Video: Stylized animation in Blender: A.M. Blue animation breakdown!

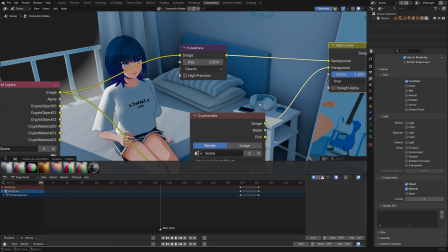(16:26)
And I think that's pretty interesting because I do see something like this in a lot of modern anime, I guess, and that's pretty interesting.
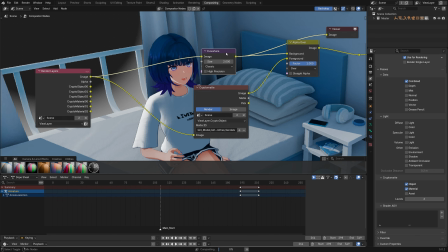(16:33)
And I think this is something that you guys can try if you guys never heard of this filter before.
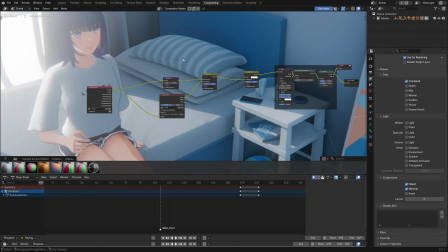(16:38)
So yeah, this is pretty much the setup for this first scene over here.
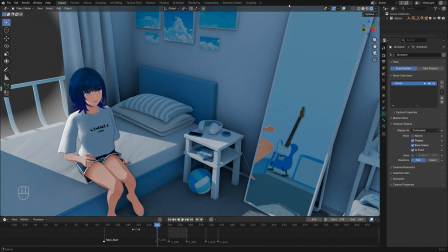(16:43)
And you can actually view the compositing nodes in real time using this function over here. So go to the top right of your viewport. So make sure you are in rendered view, and then go to the arrow over here, and then go down to compositor and just enable only in the camera view,
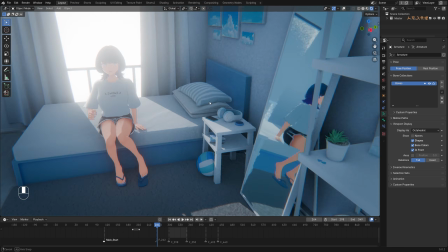(16:59)
or just hit always so we can see the compositing nodes from all different angles,
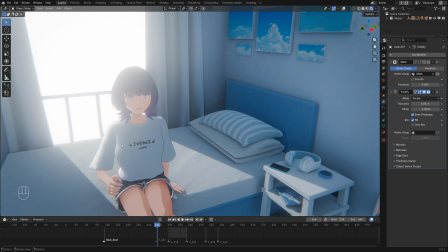(17:04)
just like that. So that's pretty much it for the Blender side of things for this scene. I really like the blue and white palette for this scene.
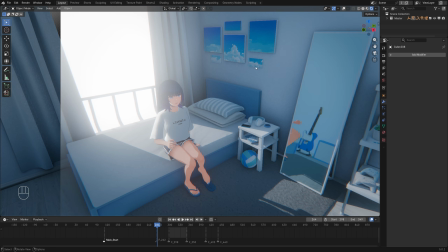(17:12)
It really has that beautiful summer vibes, you know, the blue skies, the ocean, you know, just fresh and, you know, energetic, right?
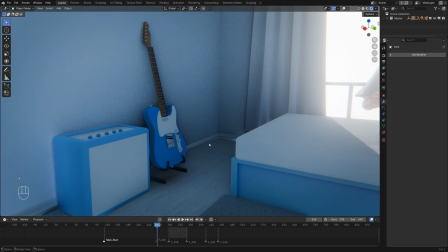(17:22)
I really like this vibe. And there's something that I really like about this blue guitar over here,
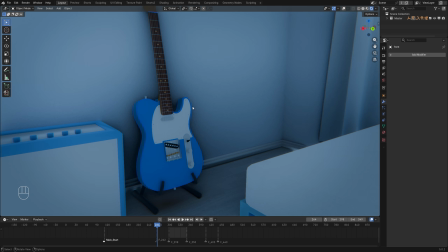(17:27)
because this kind of guitar, this model of guitar is called a Telecaster,
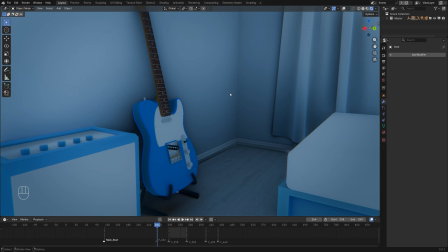(17:32)
and the Telecaster has this unique tone to it that sounds very dreamy and youthful and summery,
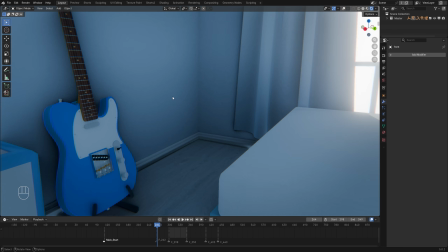(17:40)
and I really like that because it really matches this entire animation.
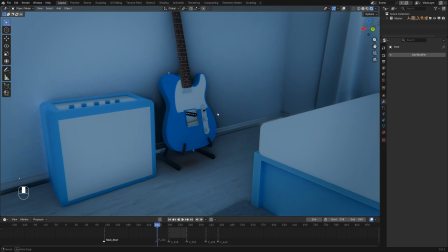(17:45)
So this blue, especially a blue Telecaster, really has that summer vibe, and I really like it.
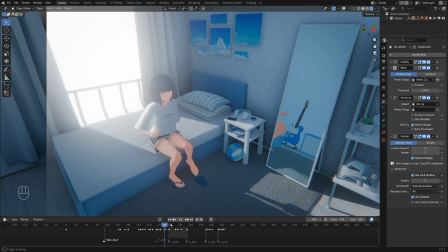(17:52)
And of course, I really enjoyed animating this character in this animation.
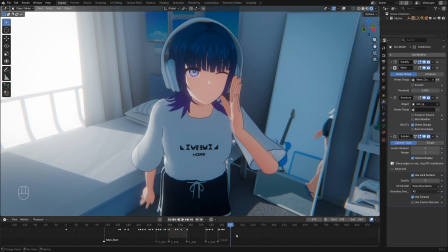(17:57)
She's really cute. I mean, I made her myself, but you know, just doing some morning stretches, just like that.
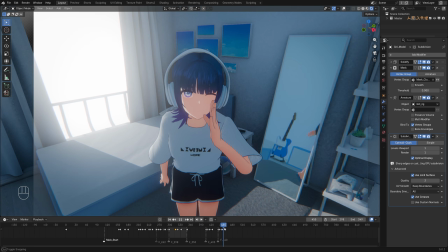(18:05)
You know, always stretch yourself in the morning or before bed. It's really good for you. So yeah, that's it for this scene, and I'm going to move on to the next one. So before I get back into the more technical side of things, I just want to talk about this one running theme between all of those following shots. So there's this one core idea that is kind of bringing or linking all of those shots together,
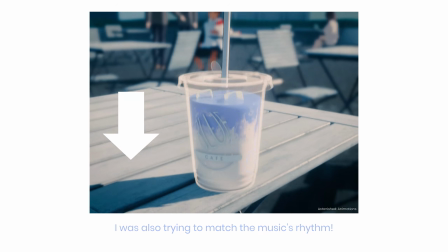(18:28)
and that is the movement of the shot. There's this up and down movement between each of the shots that was kind of linking all of these shots together.
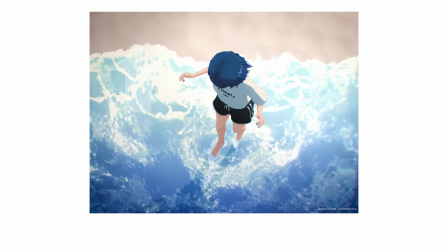(18:37)
So this is something I really like to do when I was filming real life footage with my phone.
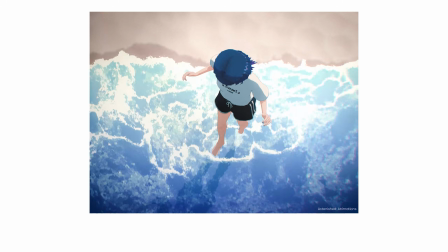(18:42)
I also like to do something like this, to use movement to connect every single shot in this way, and I kind of applied that idea into my 3D animation this time, and I think that's a pretty fun idea to explore, and I think you guys can try to use this kind of camera tricks as well, because what you can do in a real life camera or on your phone, you can just do those same things on your 3D camera or on your virtual camera.
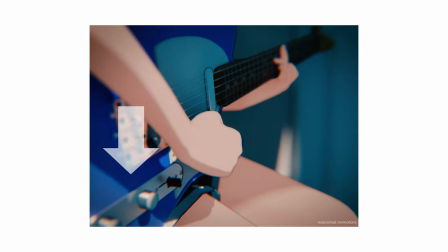(19:07)
And sometimes using this form of connecting movement can help the viewers focus on what you intend to be the focus.
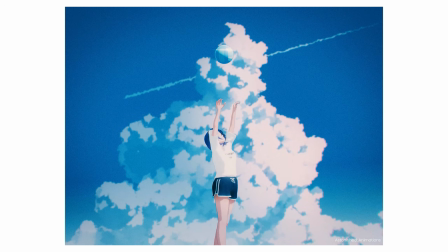(19:15)
So maybe try it out sometime, it's pretty fun. So this is the next shot, and in particular I want to talk about the cloud behind the character.
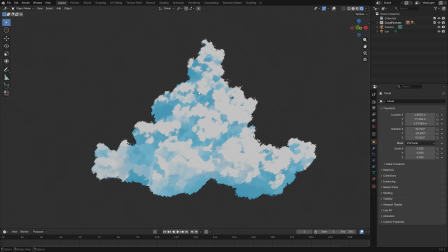(19:24)
So this is the Blender file that I used to render the cloud, and I just rendered an image of this cloud and I just composited my character on top in post.
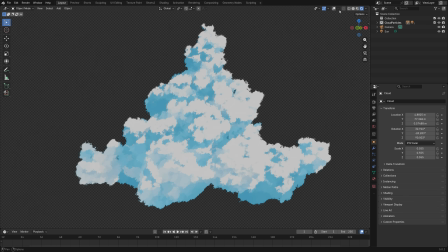(19:33)
So this is exactly how it looks like in the viewport right now, and if I just go ahead and turn off the compositor, you guys will start to understand how this works. So really, if I go into edit mode, right, it's just a bunch of icospheres.
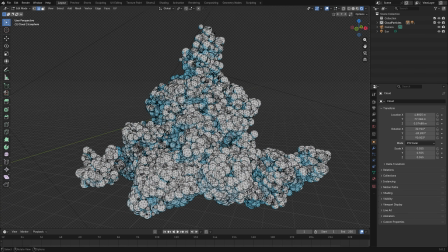(19:48)
that's being spawned on top of a cloud shape.
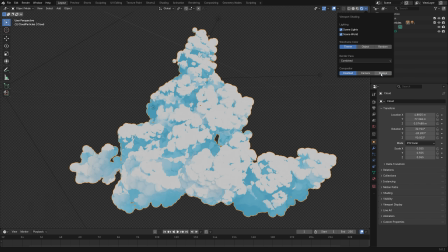(19:52)
So basically it's a particle system with a bunch of compositing nodes that is creating this effect.
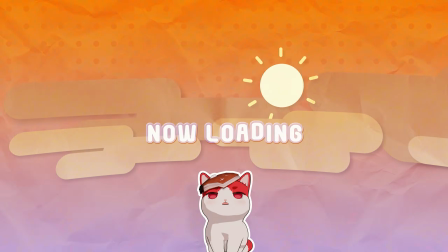(19:58)
So let me just run you guys through the entire process really quick. So right now I'm in a new Blender file.
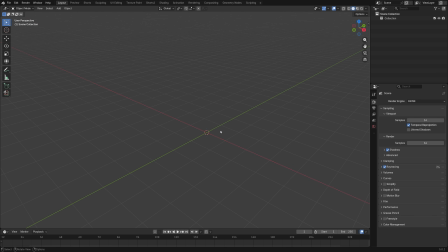(20:06)
It's kind of late right now, so I kind of have to keep my voice a little bit lower. But right now let me demonstrate how exactly to make that cloud from the start. So what I'm gonna do first is to Shift A, Mesh, and then go to Icosphere.
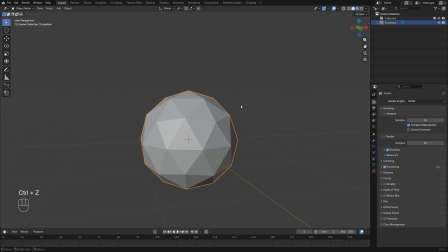(20:23)
Okay, you can use any shape right here, and what I'm gonna do is to just shape the cloud.